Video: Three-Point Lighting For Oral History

Good lighting is paramount. Many of these new digital cameras are doing incredible things in low light situations, but the equipment can't do all the work. You still have to know what some of the basic principles are for good lighting. So let's talk about the most basic lighting technique for lighting an interview,
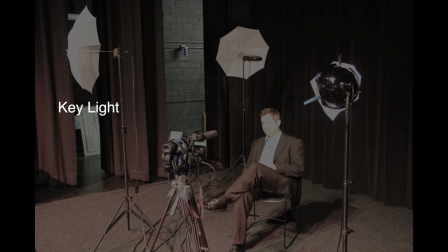which is what we're interested in oral history, and that's going to be three-point lighting. So we have three sources of light. We have the key light, we have the backlight, and we have a fill.
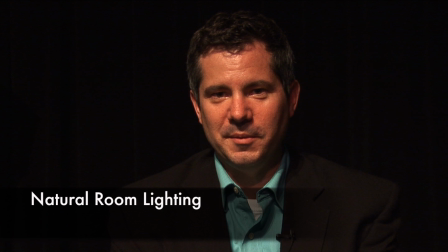Now, let's take a look at what these lights all do and what their function is.
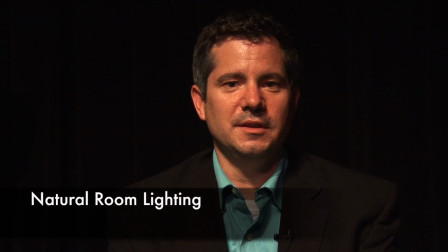Right now, we're primarily lit by room lighting, and so what we're going to do is bring up the controlled lighting. So let's start off with the key light.
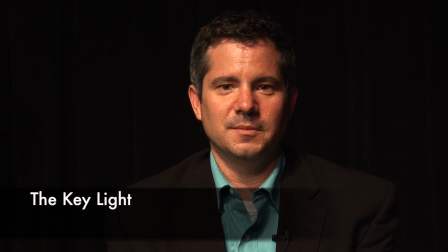Your key light is really the primary light in your three-point lighting system. So it's at about a 45 degree angle. It's about 6-7 feet away from the subject. It's usually your most powerful light in the three of the three sources.
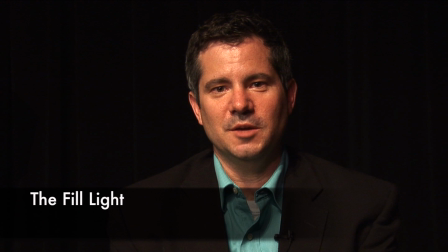The next light is the fill light, which helps balance out the key light. So your shadow is minimized, and it helps illuminate the other side of the face that is not necessarily being controlled by the key light.
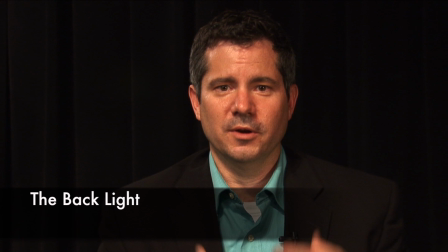The backlight is the third light, and this is the one that's actually going to provide some dimension. You notice I'm wearing a black jacket. I've got a black background.
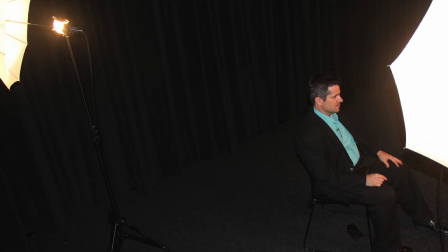I have some black hair left, and so it is the backlight really does light up, you know, the edge of my head, the shoulders, and separates me from the background, which is important, again, providing a balanced approach. It also is great for, once again, minimizing shadows that are created by the other two lights.
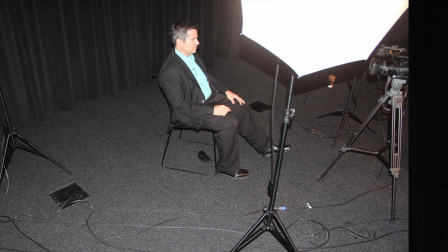The key light is usually the more powerful light in the mix, and is the primary light source, but it creates shadows, being just one light source, so it needs to be balanced.
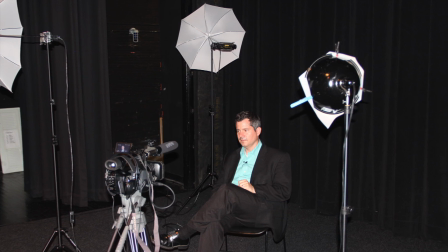And so the best way to balance a key light is then to have a fill light that comes in at another angle to help sort of fill out the lighting of that particular multidimensional
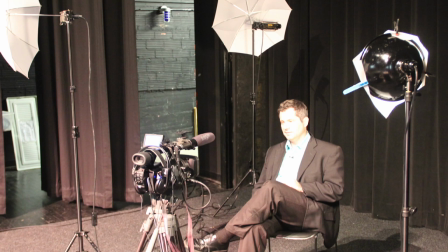object. And both lights are usually set at around a 45-degree angle to around the subject.
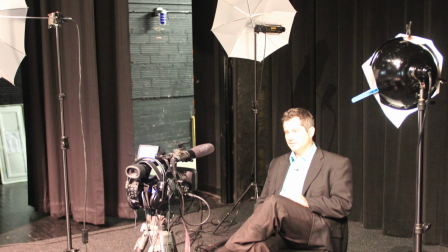Around a 45-degree angle, and as you were saying, you like the height to come down from the key light.
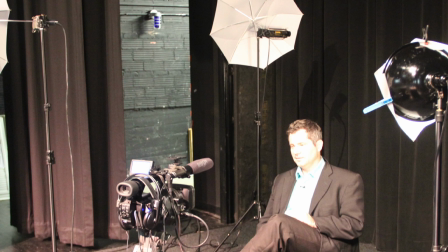And the fill light is usually a little bit lower. It's also about half the wattage of the key light. And so it really is just balancing out. It's not blasting another light source at you. So let's take a look at what it looks like without a fill light again.
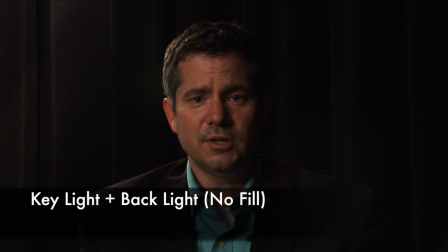So this is just the key light and the backlight. And you see you've got a significant darkening over on this side.
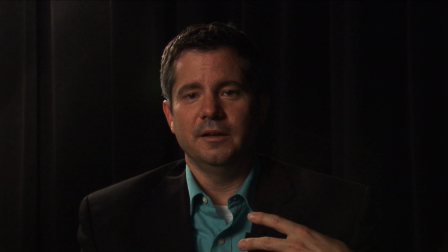Now you can do some kind of cool things with, you know, in terms of creative lighting, if you're looking for sort of an arty look. So in some ways, the shadowing creates kind of a creative, arty look.
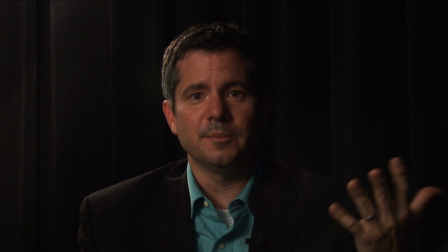But that might get really old in a three-hour interview. And so let's take a look at the balancing that's created by the fill light. So the fill light switches on and just does exactly what it says. It fills in, I think, what is the gaps created by the key light in terms of overall lighting, and so you see kind of a balancing. So right now the backlight is currently on, and what you get is a sort of separation from the background of, you know, around the head and the hair and the shoulders.
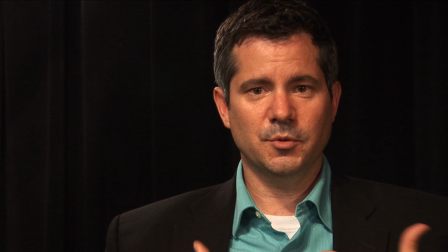And what that does is you see the light there that separates me from the background.
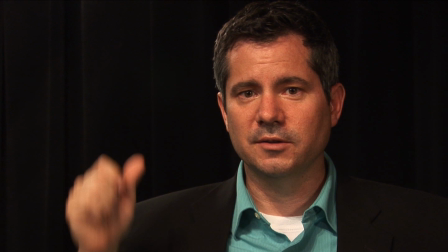Even more critical because I'm wearing a black jacket on a black background.
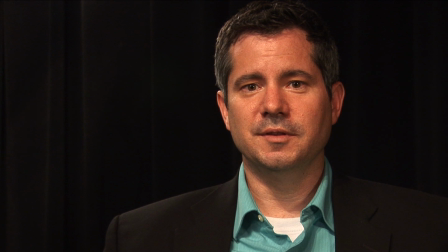And so you will start to see a sort of blending. So let's try to take out the backlight now and see what that looks like.
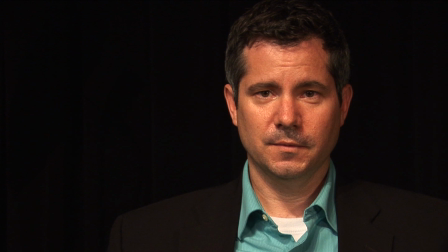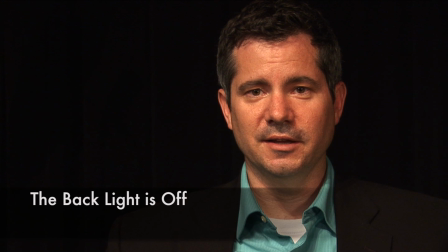You see the difference now, the backlight is we don't have the backlight on, and you see me kind of blend into the background.
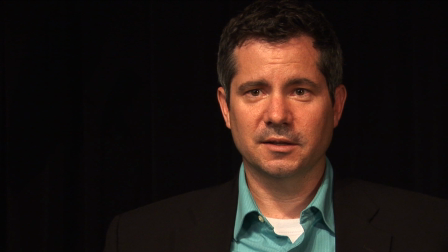I kind of flatten in terms of the picture. So we lose dimension when we don't have the backlight.
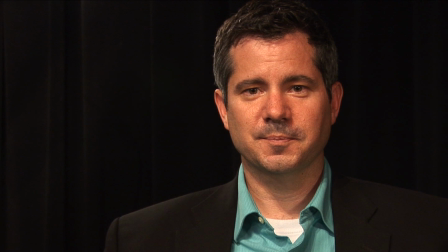So let's turn the backlight back on and see how it kind of pops me out. There, so you see it's kind of like a highlight in terms of what it's the effect that it creates.
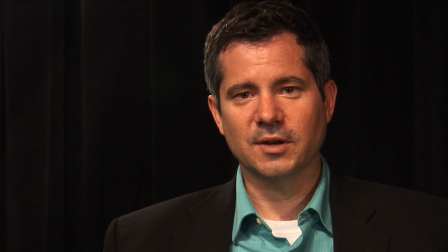Really important, I think, in the lighting strategy that you take, because a lot of people forget to or just don't use a backlight, and the video picture just flattens out significantly. So we're trying to add dimension to a flat picture and through lighting, through creative lighting.
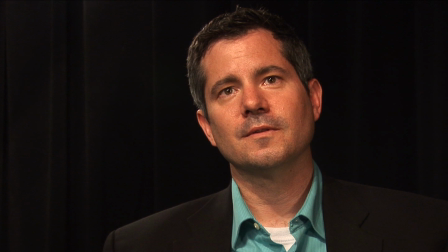You know what a good example would be? To now have you take your jacket off? Yeah.
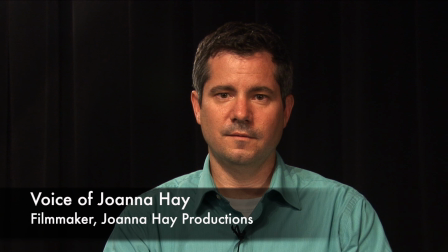Okay, so we've made a little change here, which is we asked Doug to take off his jacket.
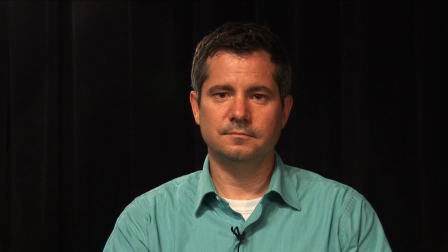So now we have a completely different composition. And in fact, in my opinion, this is a much more interesting shot. So Doug's greenish blue shirt against the black backdrop is going to be much more enjoyable for a longer interview to watch.
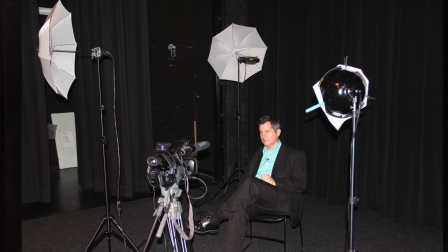It's difficult to make me look interesting, so I appreciate that. Now, lighting-wise, we've left the same setup.
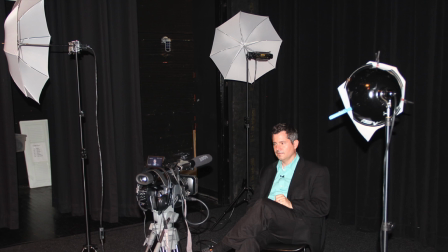We still have a backlight, so we see the dimension of his right shoulder.
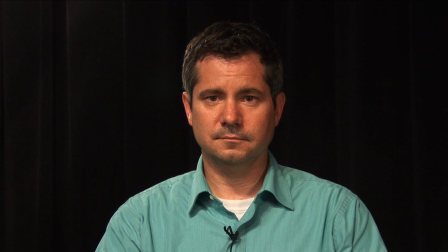And the key light we left in the same place, and we have a relatively even light across his face where the fill has just left a slight shadow on his left, the left side of his face. One of the keys to lighting is always going to be flexibility and understanding what is the consequence of
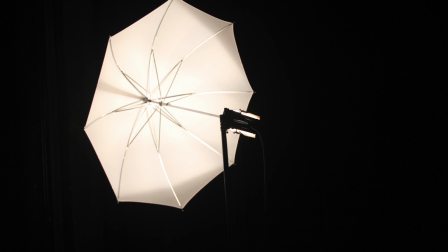a light source put in the wrong place, and knowing and feeling comfortable making the right adjustment to balance out that light and to achieve the effect that you want. There's only one way to do that, and that's through practice. You know, set up your light system and put somebody in the seat and move those lights around and get a sense for how does your camera react to changes in lighting, how does your moving your lights change the way that your picture ultimately turns out.